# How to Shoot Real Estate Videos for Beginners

What's up, YouTube? Last time you saw me, Kobe Bryant was alive and coronavirus was not even a thing. So in today's video, I'm going to show you guys how to shoot a real estate video that looks a little something like this.
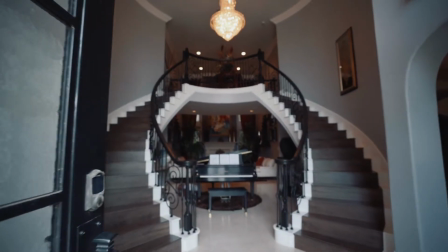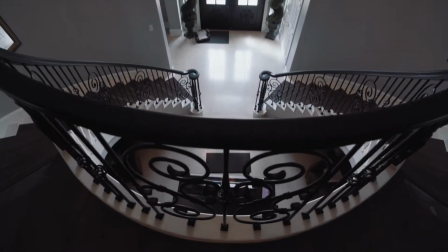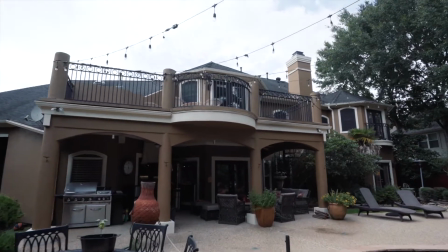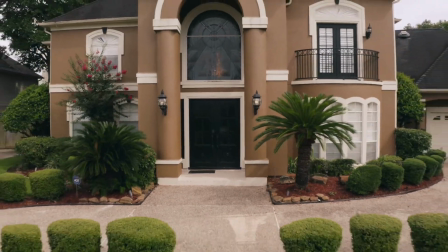First things first, we need to talk about gear. The gear that you need to have are a wide angle lens, a stabilizer, or a gimbal. And the third is a drone. Today we're going to be using a G Master 16 to 35 millimeter with f2.8. Okay, you want to do something wide because if you do something close and tight, you're not going to make the room look big.
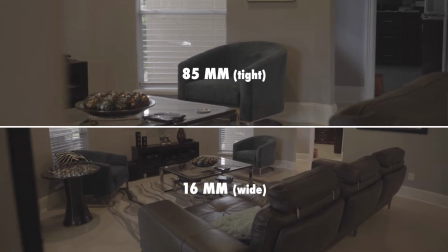So if you look at these examples, if you use a tighter shot, the room doesn't look as big and you're missing a lot of the room. The second piece of equipment that you want to have whenever you shoot real estate videos is a stabilizer or a gimbal.
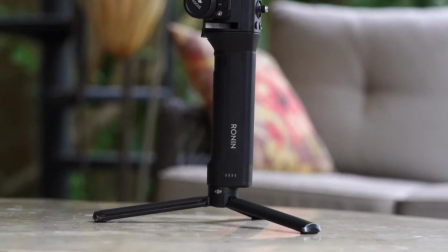And today we're using the Ronin S. I've been using it for the last 2 years. It helps keep everything steady and smooth, and especially when it comes to real estate, you cannot have anything shaky because it just looks like an amateur shot. So you gotta have a stabilizer. And the third and probably most important piece that can separate you from the pack of equipment that you can have to help you shoot real estate videos is a drone.
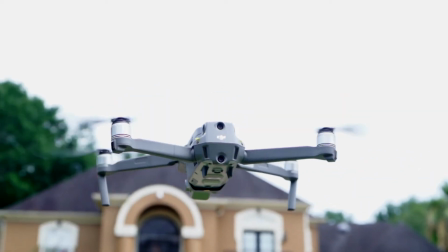In this day and age, if you don't have a drone, you're not going to really stand out whenever you try to get work.
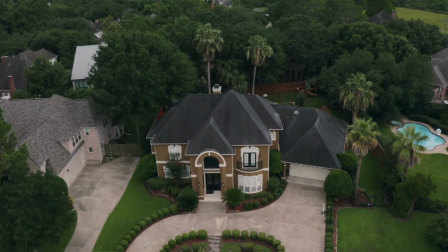If you have a drone, you can get establishing shots, you can get bird's eye view, you can get parallax shots. So having a drone just really sets you apart from the competition,
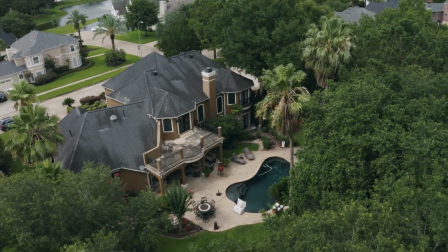and it allows you to get shots that you wouldn't be able to get with your gimbal and camera. Alright, so now that you have all this gear, let's talk about what to do when you get there. The first thing you want to do when you get there is talk to either the real estate agent or the person who owns the house. Talk about what they want to show off, what they want to see in the video, and whatnot. Once you do that, now you kind of have an idea of where you want to start and where you want to finish. So what I did with this video that you saw, I started off with a drone video pushing in. And at the end of it, I had a drone video pushing out as the outro. Okay?
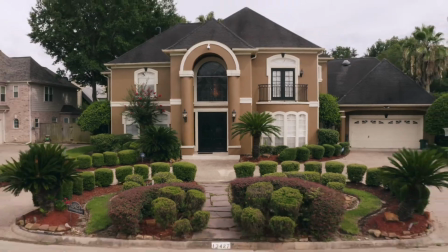So once you talk to them, get that in line, and now you know where to start.
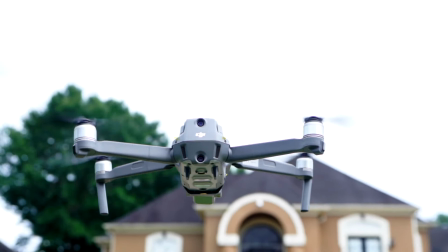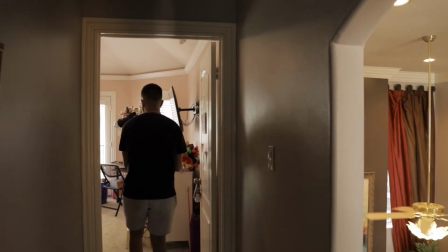As far as movement goes, whenever you're using a camera on a gimbal, the best thing you can do is a push in. When you push in, so you're going forward like this, as you'll see in the examples above.
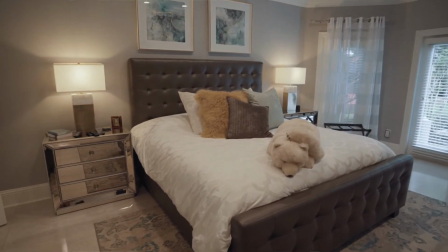When you do that, you're kind of emulating someone walking through the house, because naturally people don't walk backwards and people don't walk sideways whenever they look through a house. They're walking through a room, and you want to emulate that the best way you can, and really just put yourself in the perspective of a customer who's potentially going to buy that house. So the most safest thing you can do, and you cannot go wrong doing it, is just pushing in. Another tip, and a big tip to make it more cinematic, is if you put something in the foreground and you push past that, it'll reveal it in a much more cinematic way.
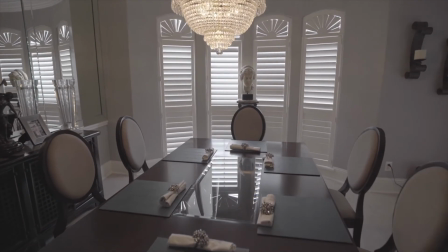So if you look at these examples, here's one without pushing, using something in the foreground, and here's one with using something in the foreground. So just always be sure to push in whenever you're walking into a room, okay? The second motion that you can do whenever you're showcasing something specific, like in this case, in this video, we used a chandelier that was at the front door, is you push in with the tilt up,
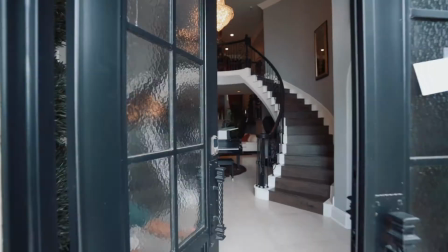okay?